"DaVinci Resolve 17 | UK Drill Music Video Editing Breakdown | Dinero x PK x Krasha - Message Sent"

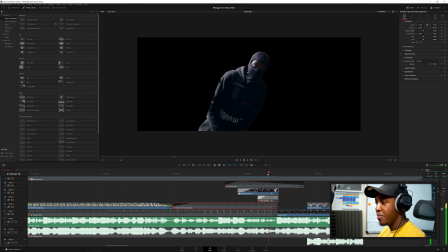(8:19)
So if I disable this one as well, I basically went to the video clip itself here.
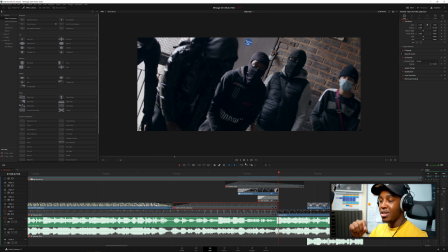(8:25)
Got almost like if you're familiar with Photoshop, you get the pen tool and you mask the character out or whatever it is out.
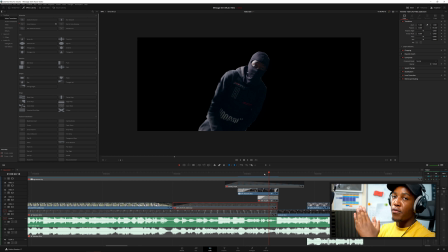(8:31)
Then you take an image of that, you bring it forward. So here you can see I brought it forward. You know, after I brought it forward, I just brought in all these other background effects,
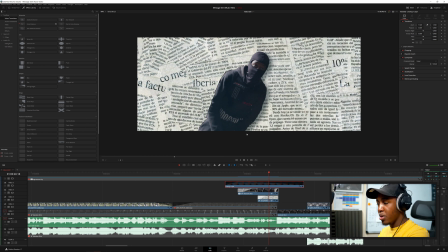(8:41)
like this newspaper effect here, and then I brought in this other one, this overlay effect, to give it some sort of glittery shine or whatnot.
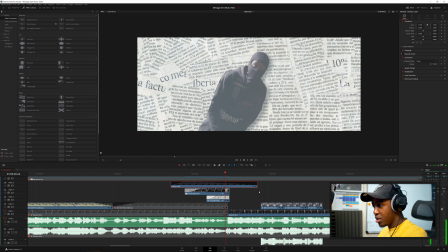(8:48)
And then towards the end of it, right, I added this what's it called?
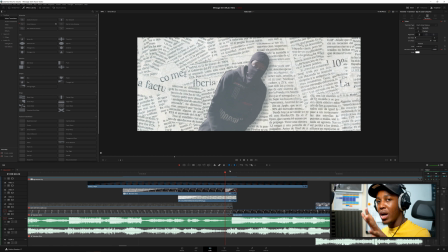(8:53)
This dip to color, so it splashes white. It's like a white flash, so it looks like this in total.
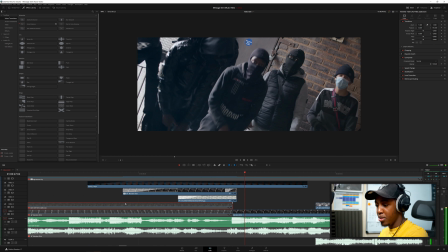(8:58) Someone a better rule with a kitchen.
Okay, let me enable the other one quickly.
Someone a better rule with a kitchen. It's a kitchen.
Something like that.
The guy try turn man victim. Leave him victimized.
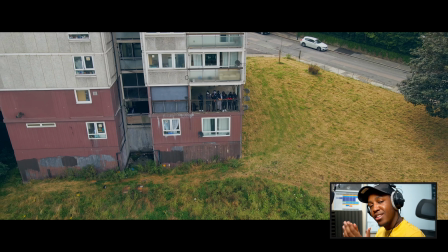(9:08) Poor man's tea, leave it liquefied. I thought bro tap that is knowledge. Who would've knew that it hit the side?
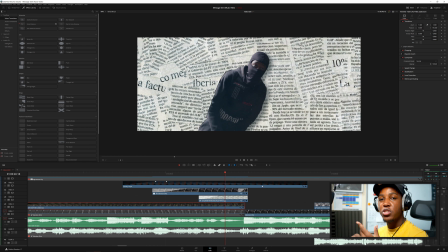(9:13)
So that effect there is basically a similar thing where it's like you're using the masking options and masking tools in DaVinci Resolve.
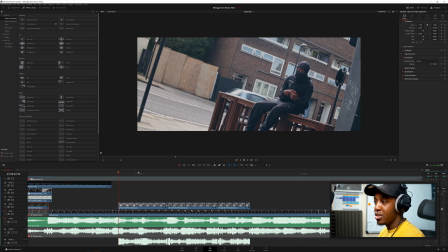(9:20)
You can also do it in Premiere Pro and other not DAW. You can also do it in other video editors. So if we go to that section here, where is it?
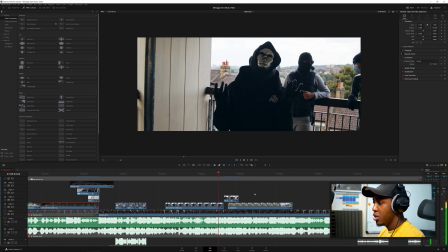(9:29)
Here it is. Okay. So I kind of duplicated the thing there. I think I even paused the image because the motion was too fast. So I duplicated the footage, the footage, took like a screenshot or I captured or freeze frame.
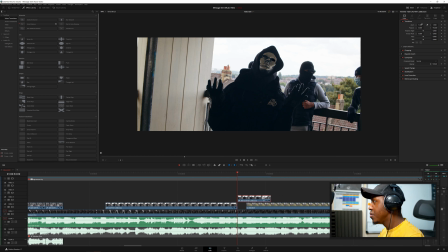(9:45)
After I freeze framed, I kind of went into it and I used these zoom functions here. And after I went actually into Fusion, then it did it in Fusion. So I went into the zoom functions, animated the zoom functions so it zoomed in just its eye, and then I kind of created the mask. Actually, I made the mask first and I did the zoom afterwards, if that makes sense. So it looks like this.
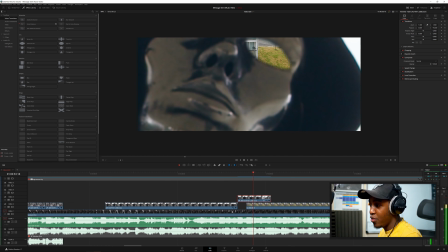(10:04)
So let's just zooming in like that. So if I go to Fusion, you will be able to see how I did the masking thing as well. So all it is masking when you see those type of effects there.
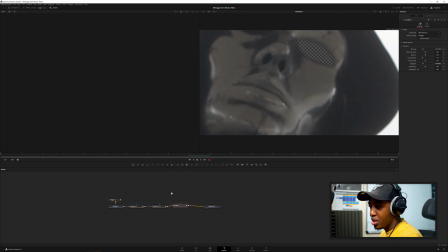(10:14)
This mask, see, it makes like a mask is basically, if you see here the fusion effect here, I created the polygon here, which masks it out.
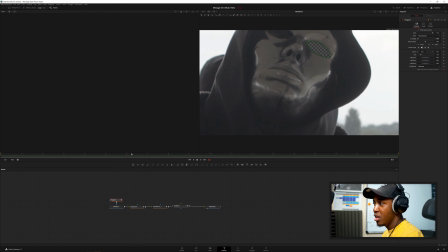(10:21)
So if we play it from the beginning, this is the zoom function I was talking about.
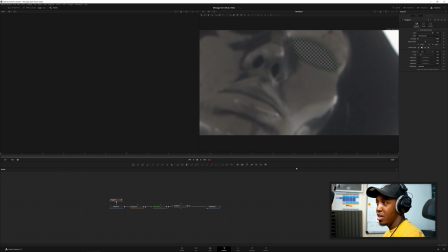(10:24)
So I just masked it out, then I zoomed in, of course, and then hey, I added another transition to make it look like hey, it's going through.
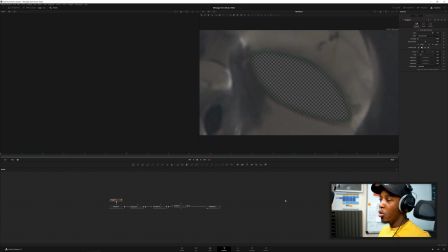(10:32)
That's all it is there. Of course, if you guys want more of an in-depth tutorial on all these effects, then let me know.
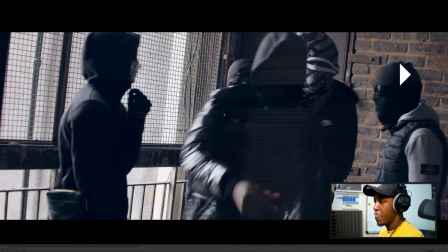(10:37)
But this is just an overview, okay?
Trust, I made it with a done bust. I won't leave till one of them chucked.
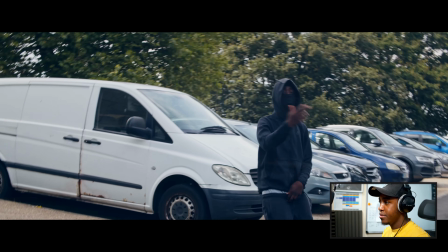(10:42) See me up when I turn man dust. Yeah, it's really her back that she rocks. Wait, how many man got bucked?
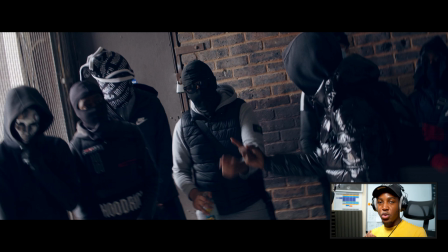(10:47)
Also, one thing as well, with these type of tracks, it's like a UK drill type of track, you want motion. You want, there shouldn't be like a clip that lasts for more than, it actually depends because it's all contextualized. You don't want a clip that lasts, like, for example, a clip like this, there needs to be something else going on because it's not a slow track.
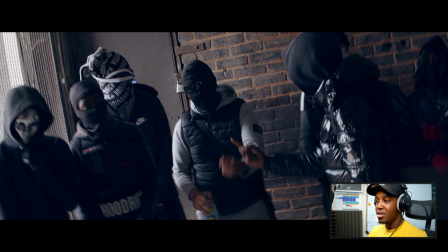(11:04)
The BPM is kind of fast, so you want a track that's fast. Basically, all I'm trying to say is that add clips, add clips, add clips. Shoot as much as you can on the shoot, on the day of the shoot. Also, just a side note, this video took literally a couple hours to film, and then yeah, that's it.
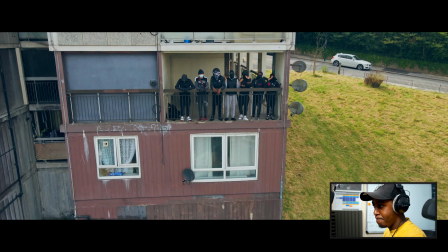(11:17)
Let's continue playing.
Him. Trust me, the list is fucked. Run up on guys when they see guys duck.
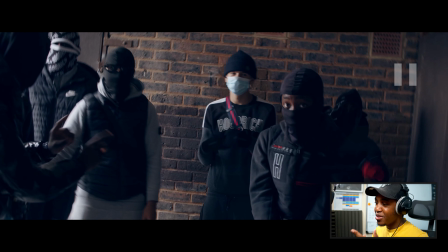(11:23) Orders got smoke, TNT. Use that, don't let police.
Also, you see there with those type of effects there, every time the beat hits, make some changes. That's what I did there. I'll show you when I go back into the editor, but that's it there.
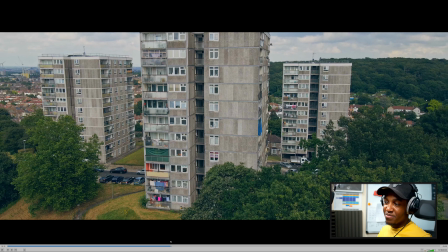(11:37)
That was kind of cool when the police came, and then we kind of, that's it. Of course, you can self-explanatory.
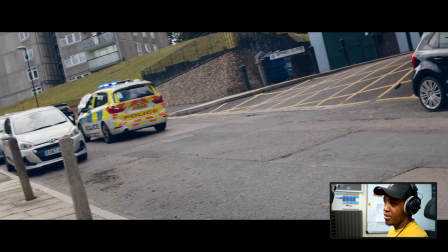(11:44) Use that, don't let policemen see. Use that, do that, hop out and move, man, juice, man, do it, we see.
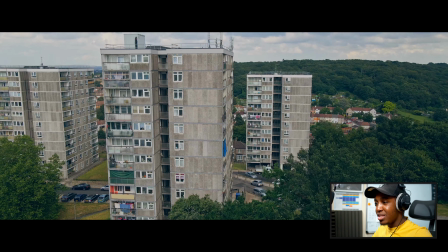(11:48)
Also, drone shots. It helps give the dynamic and see a bigger picture of the whole scene, or the whole scenery, and it kind of looks cool. And if you can get a good drone as well that kind of shoots in like Cinelog or in a raw format, I think it'll take the video.
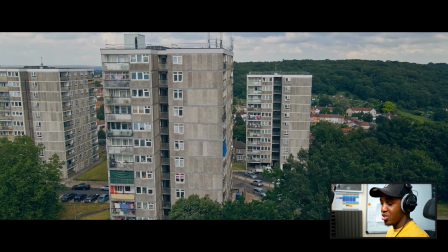(12:06)
It'll make it look like it's a movie and it's a high production, so that's always a good thing.
See them scream when the beef gets real.
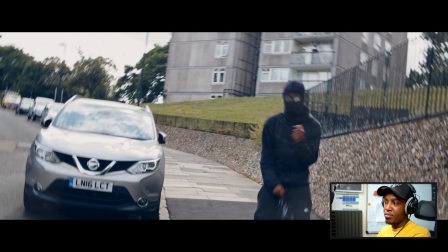(12:11) Don't DM me on the gram, put my phone on DND like BMT. If I see them cheese, then I'll back this out and then feed them ski.
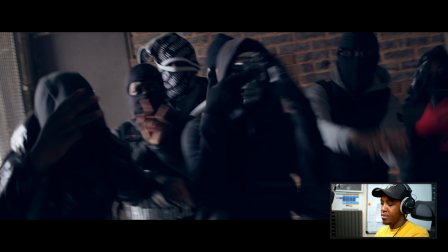(12:18) Ain't national works. Ain't national works. Ain't national works. Don't lurk, so you shouldn't be low.
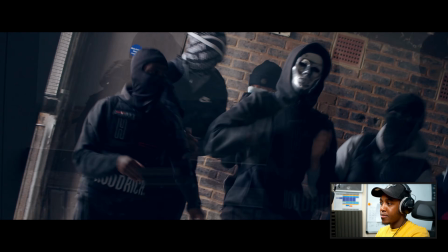(12:23) I switch catch up, put man on a shirt. They don't give me.
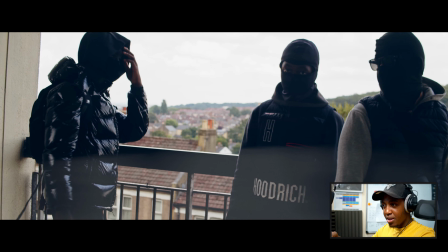(12:26)
I don't know if you can see the overlay actually itself as well, and you can see the grade. The grade is like the final piece. Well, there's multiple stages of color grading, but you can see there's some grain, there's some film grain to give it that texture, and there's also some light ray or light reflection.
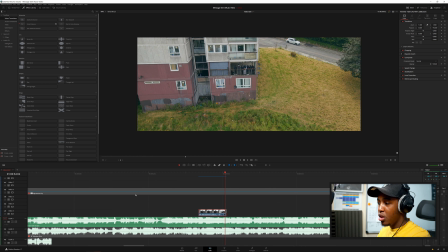(12:40)
So if I go to the editor, if you see here, okay, this is how I kind of edited it here.
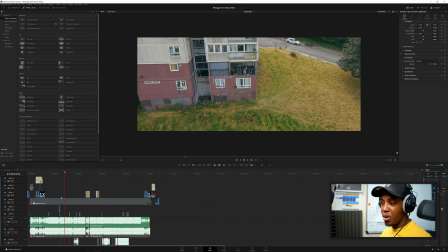(12:45)
So you can see all these individual clips here, individually color graded and whatnot. Then after you see this adjustment layer on top, this is where I added the color grading on top.
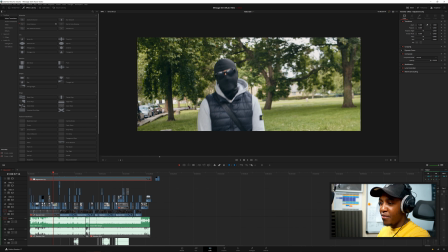(12:52)
So with you can see, let me go to a clip actually. So in fact, let me go to the individual clip and show you kind of the color grading processes on some of these shots here.
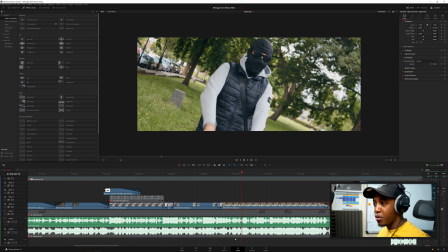(13:00)
So if I'm going to this one, I want to go to the color tab itself, and then okay, here.
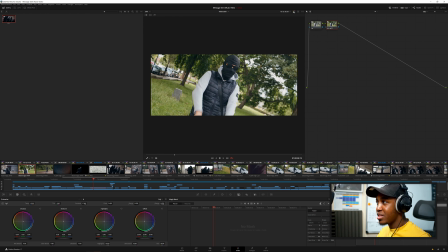(13:05)
So if I disable all these effects, this is how the clips originally look like. Okay, how washed out it looks like, because the camera shot it shoots in Blackmagic RAW. Okay, and then what you have to do, because it hasn't got like another codec where it actually has,
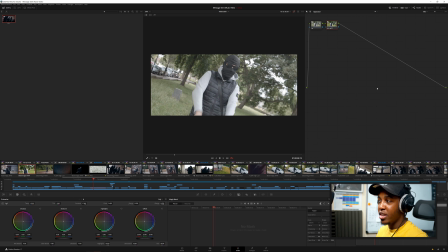(13:22)
basically you have to color grade it yourself, and that's what raw footage kind of looks like. Okay, to get it to this stage of where it looks like here, this colorful one, essentially all it is saturation and contrast, right?
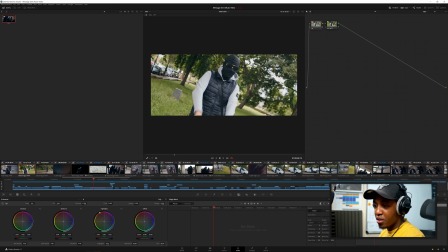(13:36)
I played with the color temperature and some other things here like the shadows and whatnot here. You can see I played with some temperatures here. But if you use to color grade as well, you can also make more stylistic looks that look something like this as well. You can make it increase more the midtones to give it more that filmy vibe, whatever.
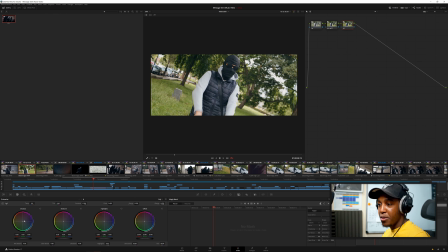(13:55)
Decrease some of the midtones to make it more greenish. Basically, all of this is we're playing with colors. You can decrease the shadows, make it more look bluey, increase it, that type of thing.
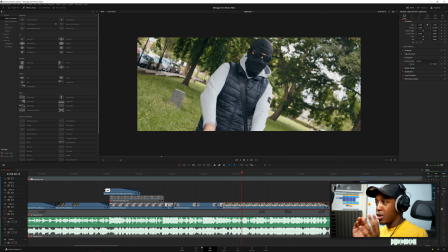(14:04)
It gives different moods and flavors. Okay, there's something called color psychology. You can go into that whole area and just kind of learn about it and whatnot.
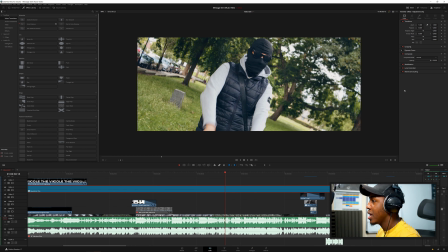(14:12)
But yeah, that's kind of the grade there. If I go to the actual adjustment layer itself and just enable that, if you click on the effects one, we'll see this lens reflections. Okay, it's like it's just a subtle look. It's a subtle look that makes it look cool.
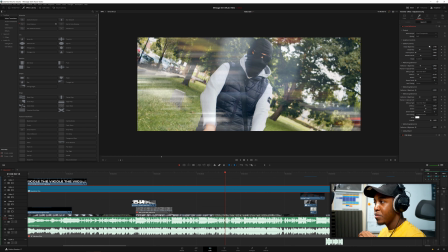(14:25)
But not many people may actually recognize it. But if I increase the brightness, you can see how this lens flare, it's basically like a lens flare,
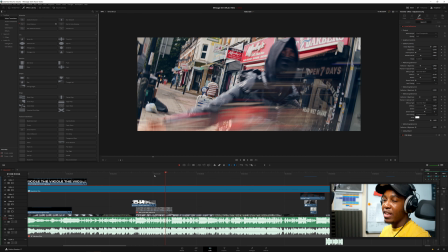(14:33)
almost mimics reflections on the lens itself, and it gives it nice, cool, and a cinematic, is it, what's that word? Anamorphic, I think it is. Look, but anyway, this is how it looks like.
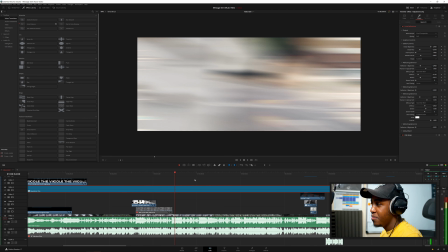(14:45)
Look at that. So the kitchen knife, I'm at swing. Basically, it's lens reflections.
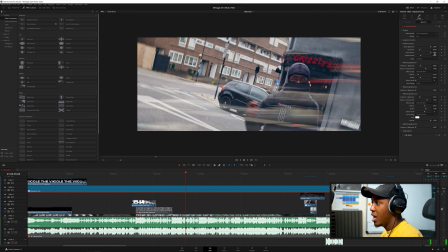(14:51)
Okay, and then after I can even give it more anamorphism and make it more horizontalish. I can also play with all these other parameters here and whatnot. So essentially that's it there. That's what I'm trying to say. Now I also added this lens film grain. So this film grain, if we look at the grain only, this is how much grain is actually being applied to the image.
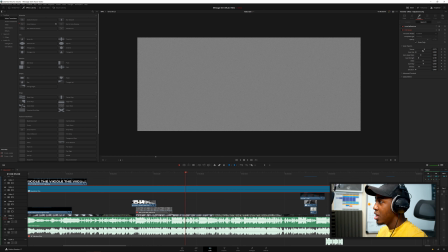(15:09)
Of course, it's an overlay effect and yeah, composite type overlay. You can also increase the grain size to make it look much more grainy.
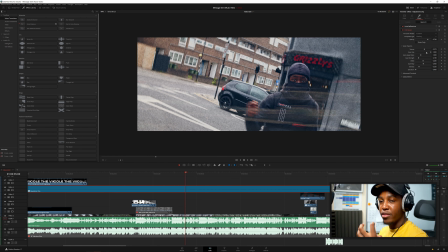(15:17)
So that this, of course, that looks unnatural and doesn't look good. So of course, just reduced it, increased the grain strength if you want it to look more film-like and old-like type of thing.
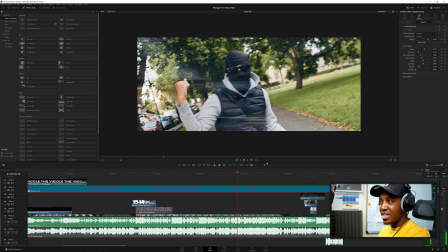(15:28)
Like that. It's a bit laggy because I'm adding all these effects, but you get what I'm trying to say. You can make it look proper cinematic.
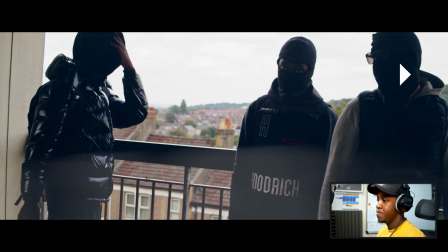(15:35)
Cool. Let's continue listening to the song.
The chance, they all disperse. Run, don't get hurt.
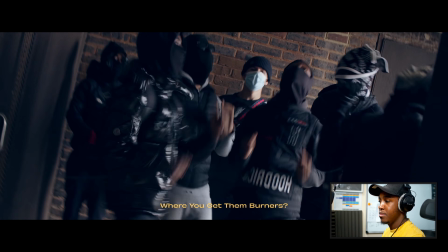(15:39) I'm a pack man if I catch man first. I've never seen a guy so fast. Where you get them burners, catch me if I wanna rip man shirt up, catch me when I see man burn up.
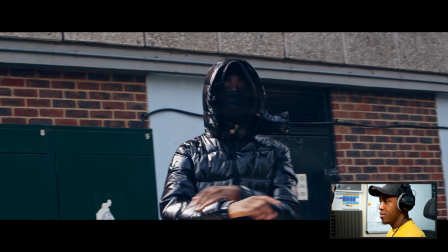(15:48) Like, how can they take my bro and think they can dead this beef? No bros, we ain't even got no peace.
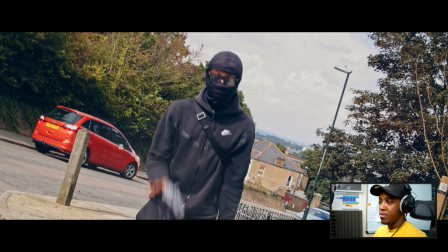(15:53) Please, I wanna make my bleed. Out on their block from like 2 to 5. When I wave it back, I utilize.
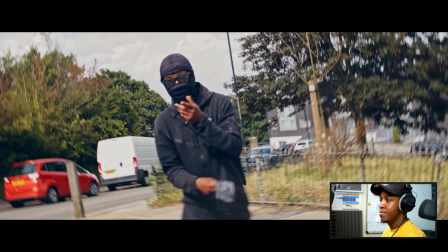(15:58) Try and bruise the guy when I use the knife. Rip it super dry, that's a new design. End off, there's no clues to find.
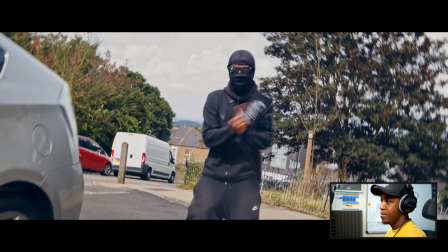(16:03) Send off with the Luger 9s. Make sure, now that's super like all chest shot. We'll let you decide.
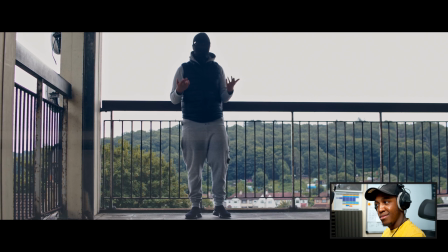(16:08) Jump out, swing Bora. Show the odds about torture. Dukey loves to talk on Snapchat.
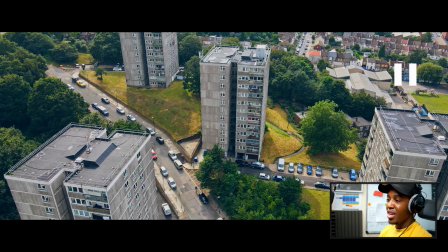(16:12) When I bet that he's no longer a talker.
A lot of people ask me, that one there, that one's too cold.
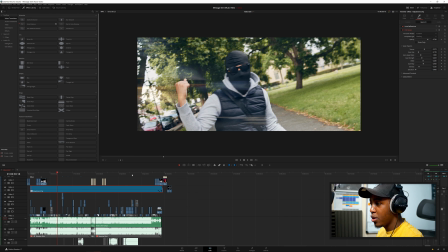(16:17)
What was going on there? Simple. Okay, so if I go to that section of the song, disable the grade quickly on top.
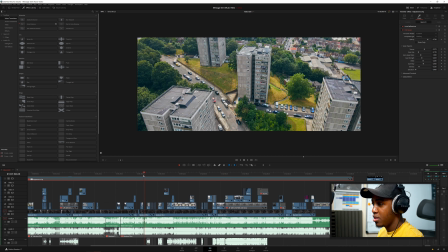(16:24)
Essentially all it is, I think it's this bit.
Where you get them.
Not that bit.
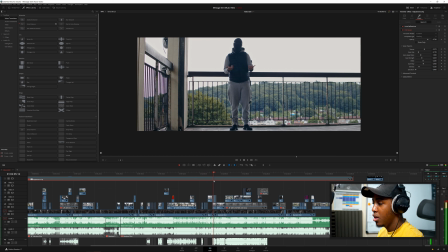(16:30)
Okay, this bit here.